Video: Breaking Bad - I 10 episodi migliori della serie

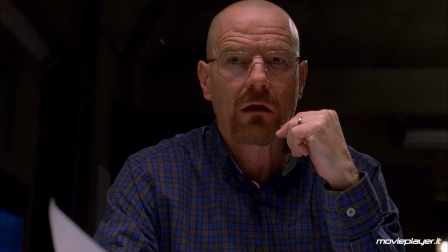254s
La narrazione generale si prende una pausa e con la geniale scusa di una mosca chiusa nel laboratorio che va catturata, si dà vita a un teatro da camera.
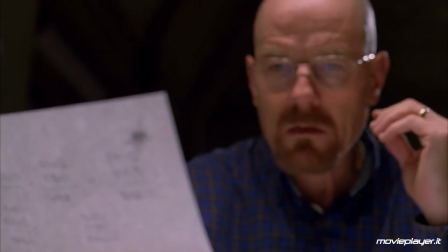263s
Non è soltanto un episodio che tira le fila di quanto raccontato finora,
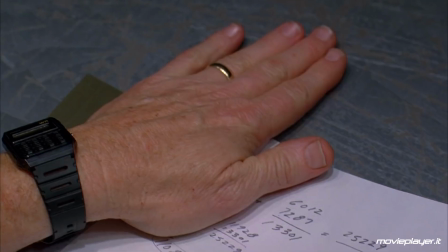266s
ma è anche una metafora in un ambiente piccolo e con solo due personaggi dell'intera serie e del rapporto tra i due protagonisti.
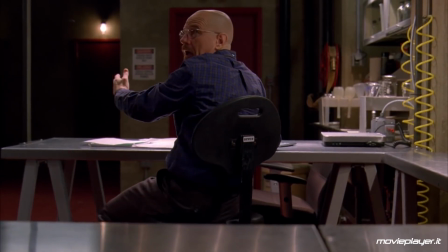273s
Fly è un esperimento televisivo geniale, di scrittura sopraffina,
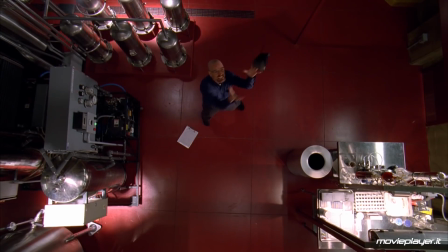278s
dove alle interpretazioni straordinarie di Aaron Paul e Bryan Cranston si unisce la regia ispirata di Rian Johnson,
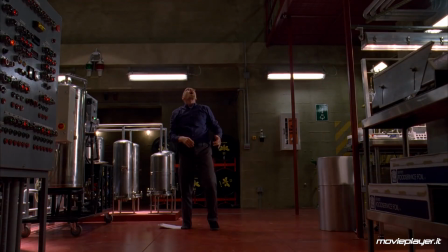284s
che in futuro ci regalerà un altro dei migliori episodi della serie, un perfetto esempio della qualità eccelsa di Breaking Bad.
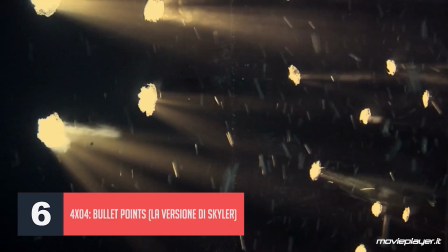293s
Con il proseguo delle stagioni, Breaking Bad abbraccia sempre di più il racconto di genere,
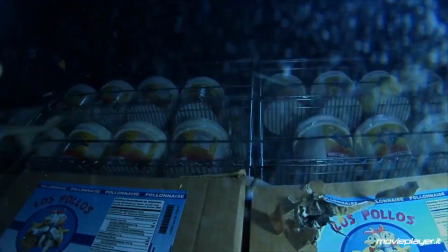298s
aggiungendo avvocati corrotti, sicari messicani, doppio giochisti e vendette personali al suo universo narrativo.
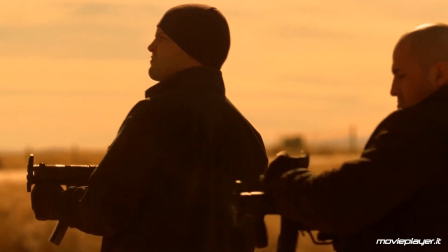304s
L'episodio si apre con un assalto a un camion che trasporta metanfetamina, che ricorda gli assalti alle carovane dei classici del western,
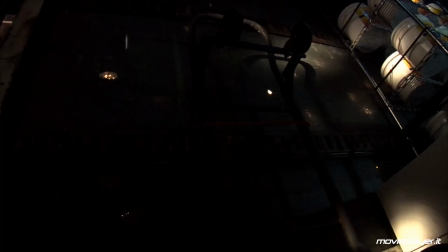311s
e prosegue attraverso un dramma familiare composto da bugie, ricatti e false identità.
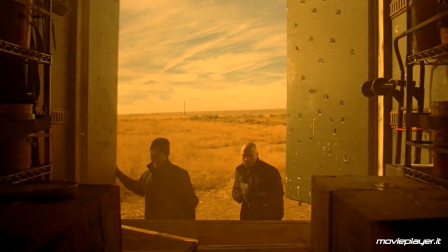316s
Proprio in questo episodio viene gettato il seme della nuova identità per scomparire e abbandonare il passato alle spalle,
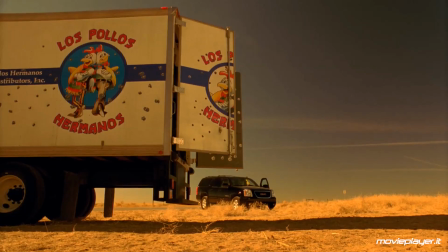322s
tema che troverà compimento verso la fine della serie.
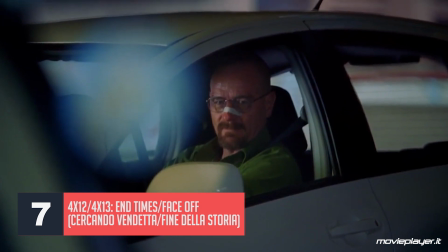327s
Il finale della quarta stagione sembra, a primo impatto, l'epilogo di una lunga saga che ci aveva tenuto compagnia per quasi tutta la serie.
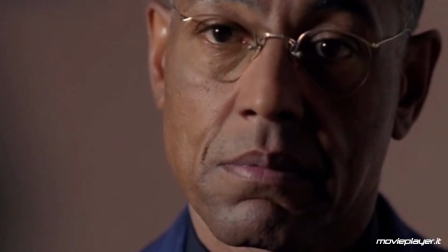335s
È giunto il momento della resa dei conti fra Walt e Gus Fring, che si concluderà in maniera memorabile.
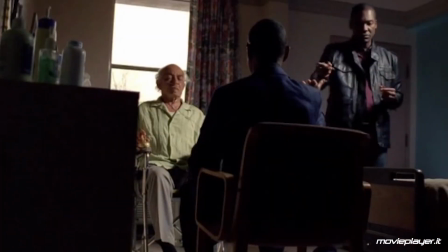341s
Gus si trova nella stanza d'ospedale insieme al vecchio zio di Tuco, quando la bomba sotto di loro, innescata da Walt e Jesse, esplode.
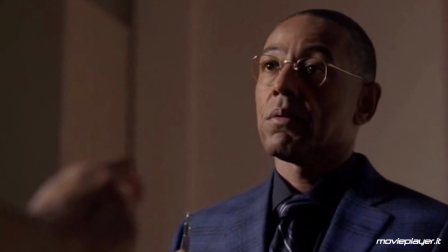348s
È il culmine di 100 minuti di partita a scacchi tra Walt e Gus,
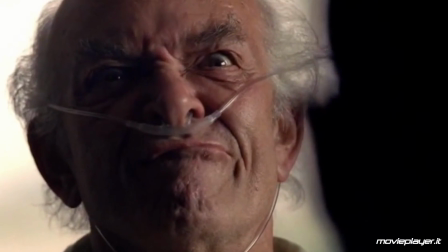352s
tra chi riesce a uccidere e chi riesce a sfuggire, tra chi agisce e chi ne prevede le mosse.
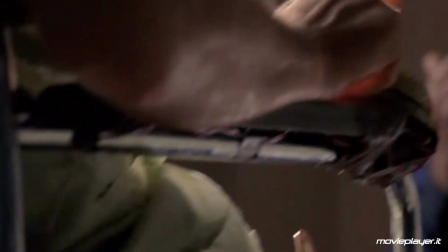358s
Due episodi di magistrale tensione in cui l'esito appare continuamente imprevedibile, e per certi versi lo è davvero.
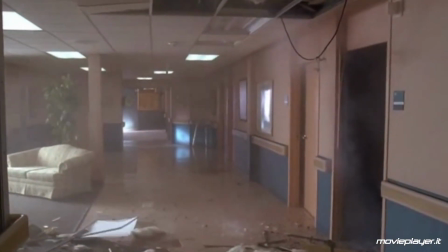365s
Vedere Gus Fring che esce dalla stanza dopo l'esplosione, vivo e sulle sue gambe, intento a sistemarsi la cravatta, è uno shock per lo spettatore.
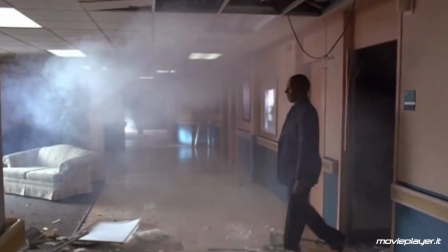374s
Ed è uno shock ancora maggiore quando la macchina da presa ruota attorno a lui e scopriamo che metà della sua faccia è esplosa.
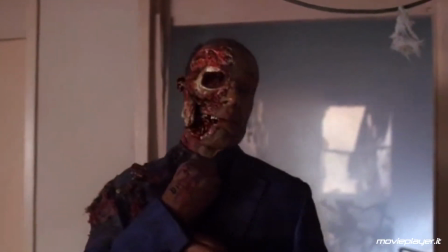380s
Qualche secondo dopo, il capo dello Spoios Hermanos crolla esamine al suolo.
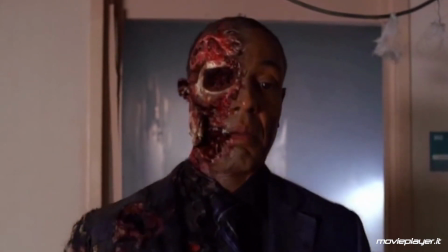385s
Sembra tutto concluso e per certi versi lo è. Walter White ormai non è poi tanto diverso dai suoi antagonisti, e l'ultima inquadratura dell'episodio,
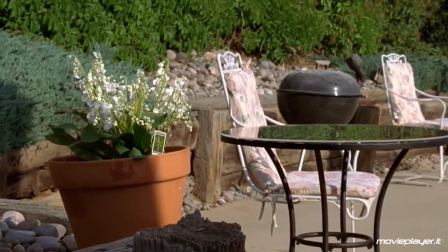393s
con la pianta di mughetto nel suo giardino, usata per avvelenare i suoi nemici, e non lo dimentichiamo, un bambino,
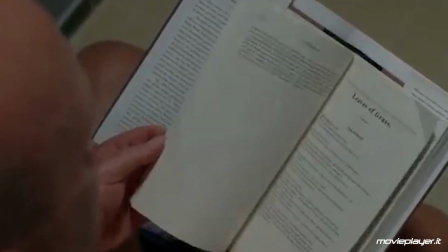398s
è lì a dimostrarlo. La quinta e ultima stagione di Breaking Bad sembra un nuovo inizio.
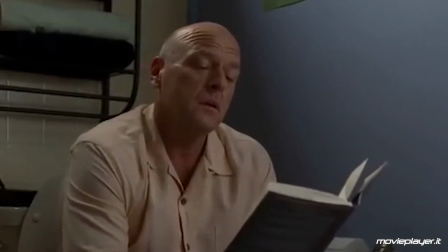405s
Nuovi personaggi, nuovi alleati e nuova trama. Tra alti e bassi sembra quasi che la serie possa continuare ancora a lungo, riuscendo a rinnovarsi continuamente.
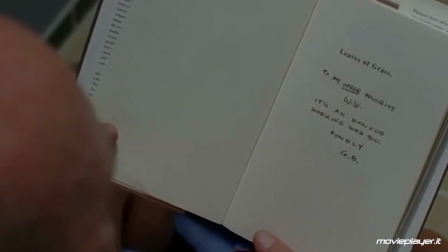413s
È altrettanto indubbio che la morte di Gus Fring abbia scordinato un po' il racconto,
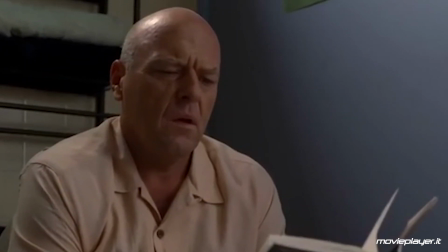418s
tanto che lo stesso Walter White sembra riuscire a cucinare e distribuire metanfetamina senza problemi e senza nemici.
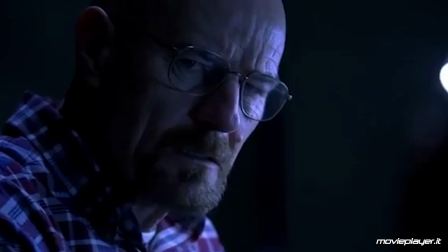424s
Ed è proprio quando tutto sembra andare per il verso giusto che il racconto prende una brusca virata.
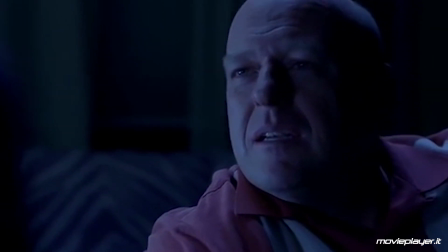429s
Durante un lieto e tranquillo pranzo di famiglia, per puro caso, Hank capisce che l'Heisenberg che cerca di arrestare da tempo è proprio suo cognato Walt.
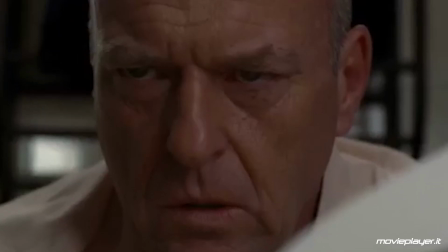438s
L'episodio si chiude con questa scoperta e da questo momento in avanti tutto porterà alla naturale conclusione.
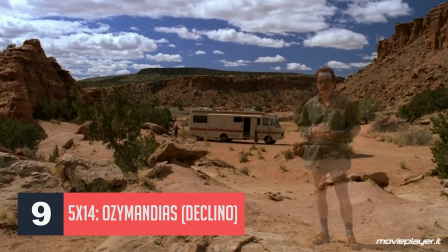446s
In questo episodio, inizialmente, si torna alla prima puntata, un tempo che sembra ormai distantissimo,
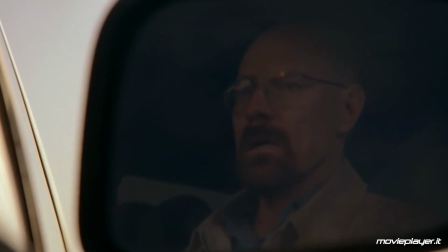452s
dove Walt cucinava droga spinto da un motivo altruista e decideva di dare il nome Holly a sua figlia.
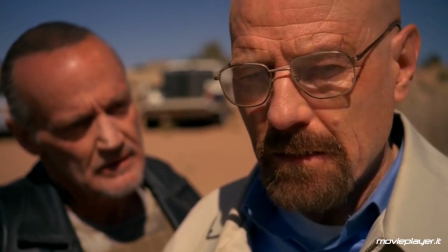458s
Un sorriso di speranza, un senso di felicità. Due anni dopo, nello stesso luogo, sicari e faide per il potere portano morte e sofferenza.
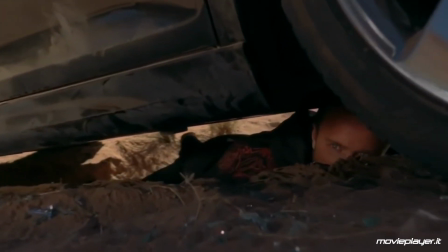466s
In Ozymandias tutto crolla inesorabilmente, quasi fosse giunta l'ora per Walt del castigo divino dopo il delitto.
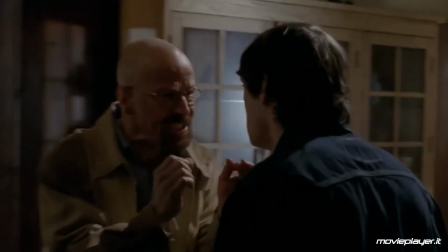473s
In questi 50 minuti scarsi, Walt perderà tutto: i soldi, l'allievo, il cognato e la famiglia, fino a perdere la sua vera identità.
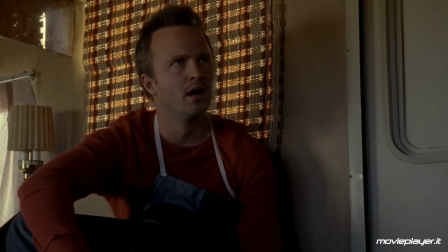481s
Un tour de force di nervi per lo spettatore in questo episodio atipico. I titoli di testa arriveranno addirittura a metà puntata, diretto ancora una volta da Rian Johnson.
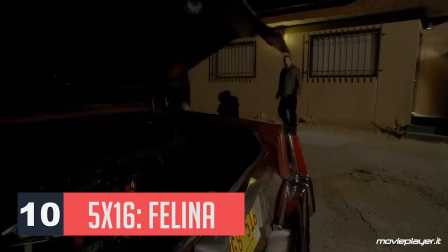493s
C'è tempo per Walter White di chiudere le ultime questioni aperte,
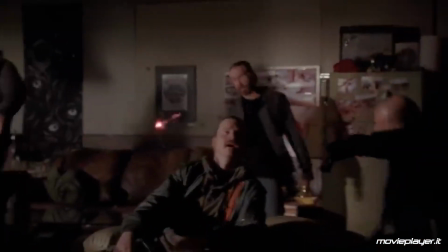497s
che nel tempo sembravano aver perso importanza anche se ormai la rottura con i familiari appare irrecuperabile.